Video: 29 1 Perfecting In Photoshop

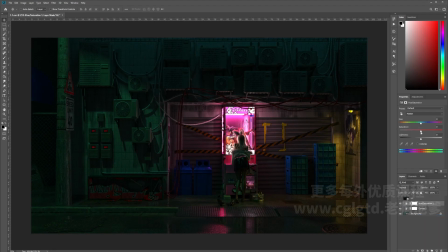4:19 And now everything is oversaturated. So we just add in a saturation and just like dial down the saturation here. So now we have more or less a similar scene as our PNG. But if you notice, the PNG is looking really muddy and white.
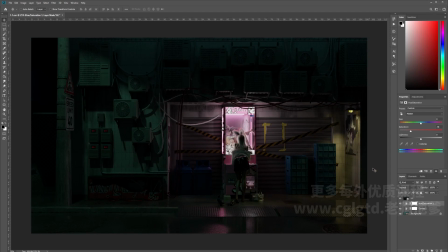4:39 And there's lack of details, whereas if we turn this off, we have really nice details on the wall, on the texture, on the electricity pole. So this is why EXR is a much better format.
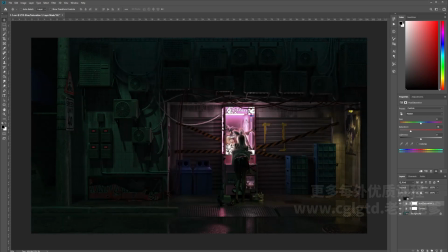4:56 Okay, so now with the two almost similar, we can go here and just fine-tune some adjustments. For example, the magenta I think is still a little too too saturated, so we can pull that off, pull that down.
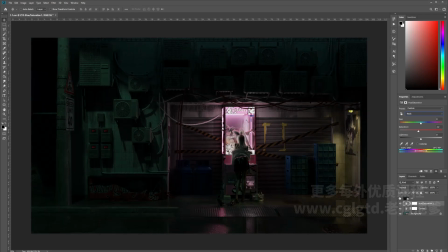5:11 And the red as well, just a little bit. Okay, so with that done, we can now, add a curve to lighten up our composition lines.
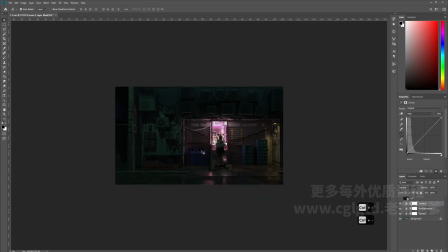5:26 So we can pull back a little so we can see more clearly. And with this, we'll take the third one from the top, and then let's go and try to eyedrop a part of the scene that is somewhat light,
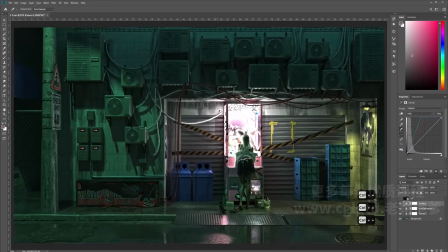5:43 because what this eyedropper does is wherever it eyedrops,
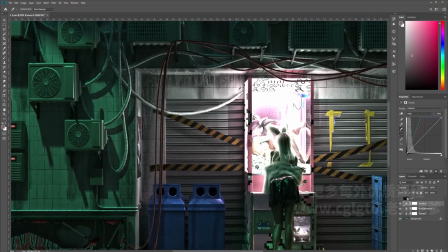5:47 that will become the new highest exposure zone for your entire scene.
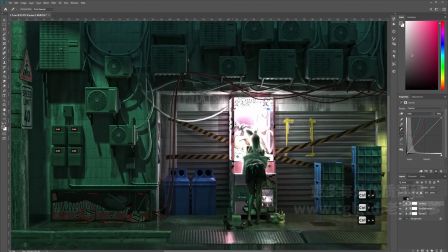5:55 And as a result, the whole entire scene lights up, and everything else that was brighter would become overexposed.
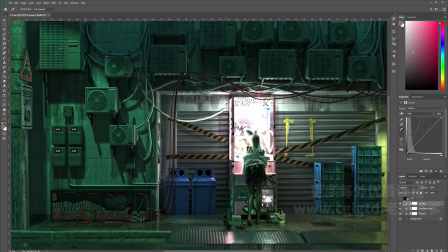6:02 So then we're just picking for a place that is relatively,
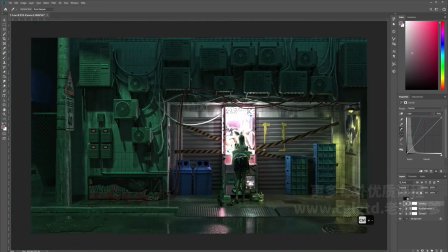6:10 like, I think this is pretty nice.
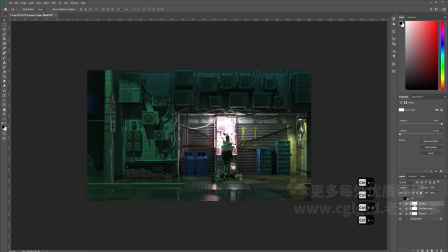6:12 Okay, so we have this, but we can't use this, so we'll be using a mask because we only want to use a portion of this. So first, let's just paint the mask black.
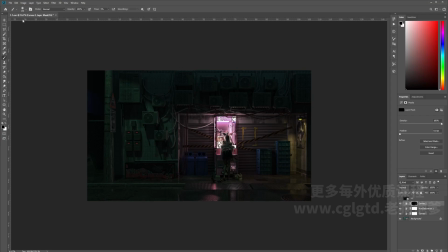6:25 So then we can start painting in the parts that we want lit up. So now let's pick one that's maybe this big, and with 5% flow we can start painting in,
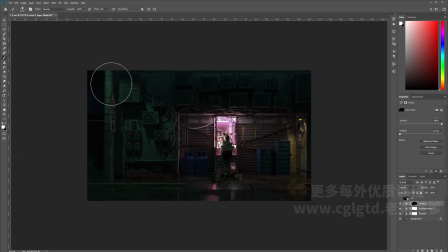6:40 right, we have to paint it as white, sorry. So now we can start painting in the light. And for the ground, we can paint in this part a little more brighter because it's directly underneath the
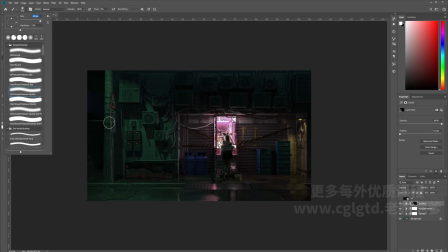7:00 street lamp. Whereas this part, we can just paint it a little bit because it's darker,
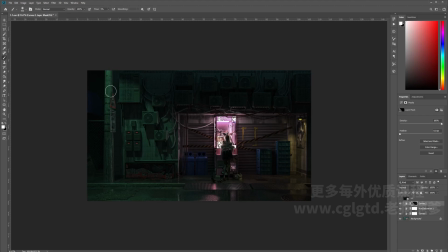7:05 and this part more because it's near to the source of the light, so it's usually a little brighter. So then we have this brightness, a little dark, and more bright. And same thing here. We want to paint in a little bit of the light here,
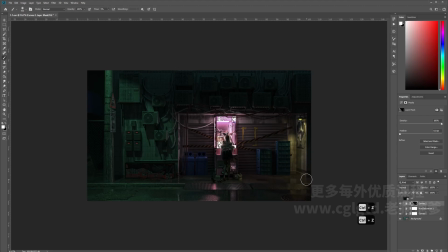7:22 maybe not too much, but just a little bit on the ground, so we do get some highlights around this area as well. Okay, so now if we turn just a little,
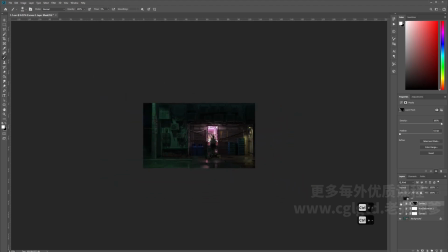7:39 turn this on and off, we can see that, okay, so our light has more contrast, and we can see that there's a more clear definition of the light hitting this way and hitting this way,
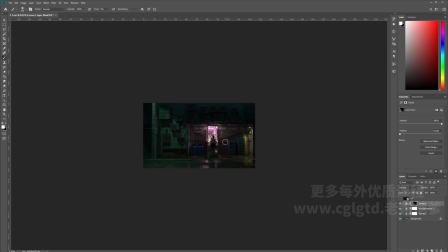7:52 forming the lines that centers on our claw machine here.
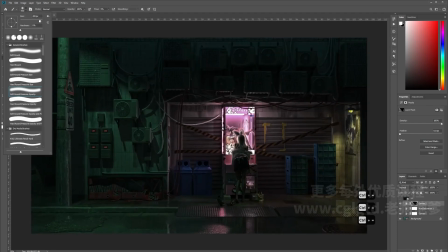8:00 And we can also just make this a little
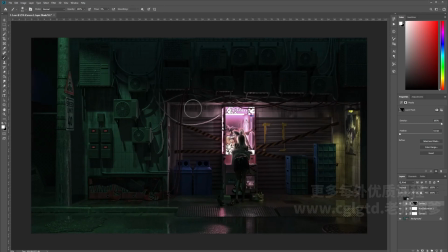8:05 smaller, and then just paint in a little bit of our claw machine here, so that we can see the border just a little more fine, as well as
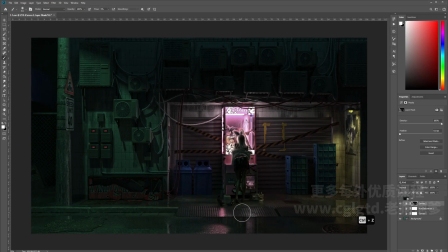8:23 a bit on the ground, so that our reflections are more noticeable.